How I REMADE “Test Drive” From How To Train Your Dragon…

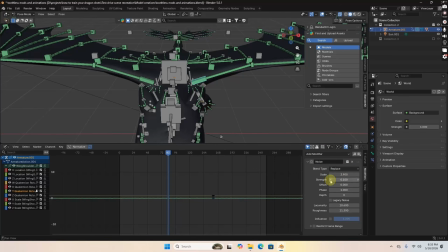255s
So the first thing I did to animate it was add some noise to a bunch of the bones throughout the body.
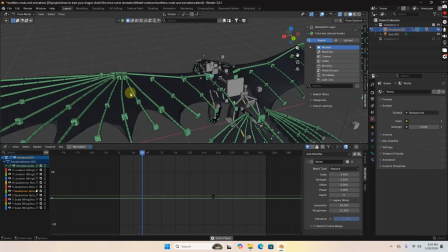261s
This was just to make it look like the wind was interacting with the creature, and it overall just gave a lot more life to the scene, in my opinion.
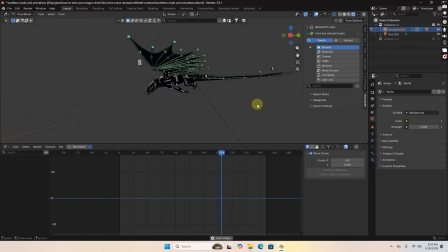270s
But after that, I made the main animation for the shot, and this is what I was able to come up with.
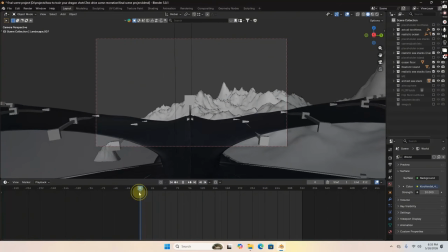276s
So I imported that right into the scene, and it was starting to look really good, actually.
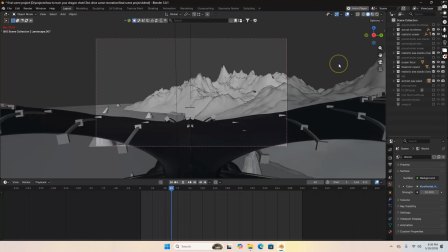281s
So yeah, now the only thing I need is to add myself to the scene,
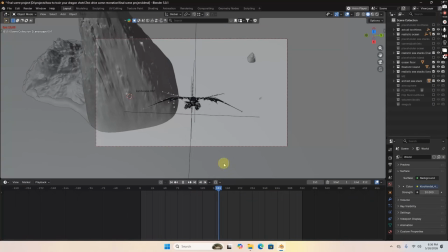286s
which was a bit of an interesting process, but you'll see how I did that in just a second.
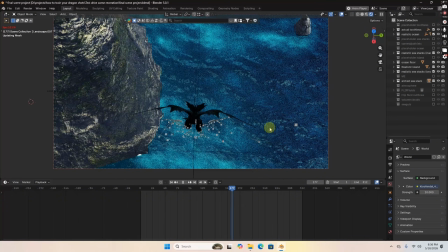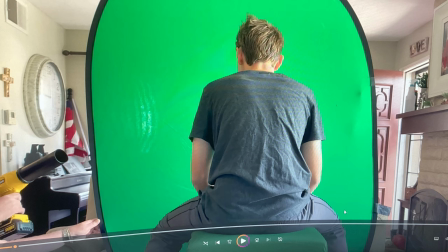299s
So yeah, in real life I built this interesting green screen rig, and
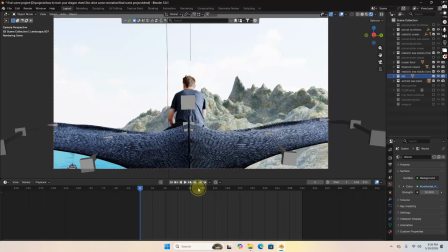305s
keyed out the footage and just threw that right on into the scene. And for what it is, I think it doesn't really look that bad.
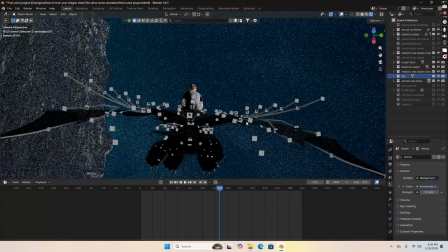313s
I mean, there's some angles where it's a little bit questionable, but overall it works with the scene.
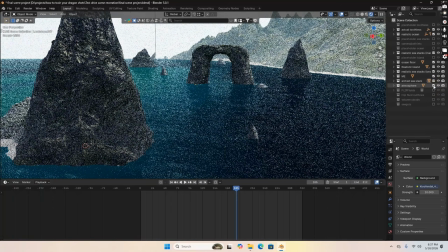318s
Then I added a giant volumetric cube in order to just give a little more depth to the scene,
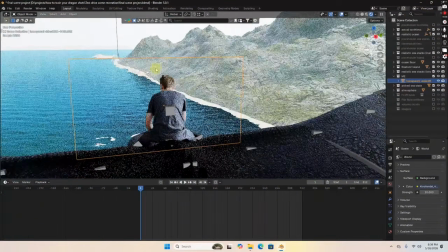325s
and just make everything look a little more polished and how it would be.
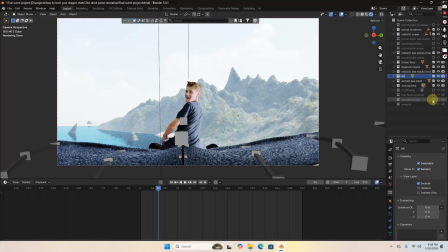330s
But after that, I threw in some volumetric clouds from the Cloudscapes add-on from the Blender Market.
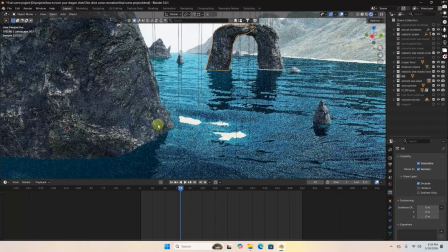337s
This was just to cover up the shoreline, because I didn't want to explode my computer when rendering.
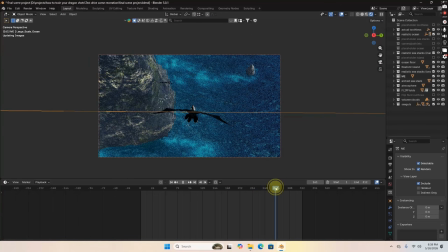344s
But yeah, I mean, after that, I kind of just built a little bit of a water simulation near the sea stack to make everything fit a little better.
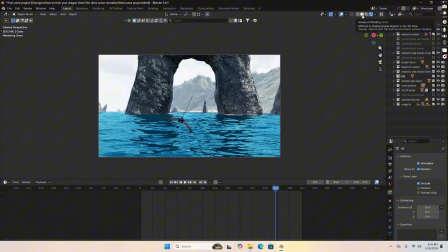353s
I feel like I could have done a better job, but then I rendered it, and this is the final result.
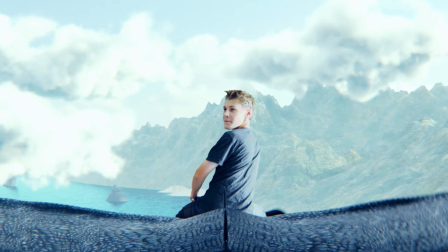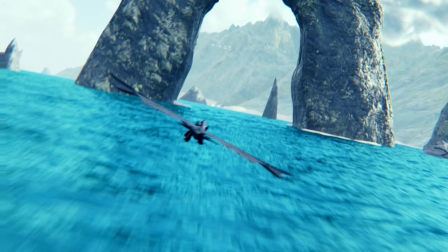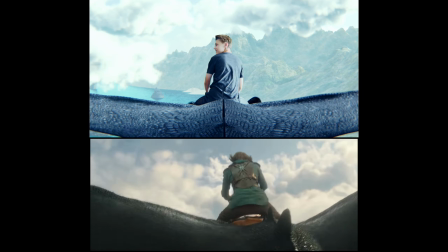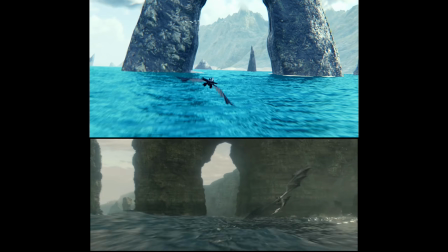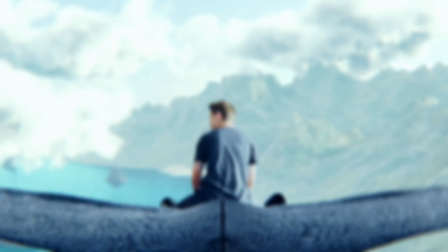389s
But yeah, this took around a month of work to make, and there's still a lot of things I would like to improve on,
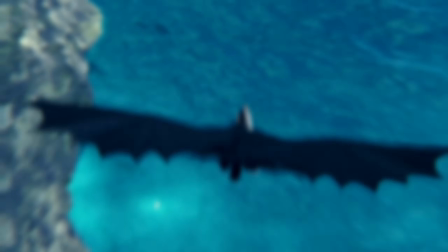395s
but, thanks for watching the video, and I'll see you in the next one.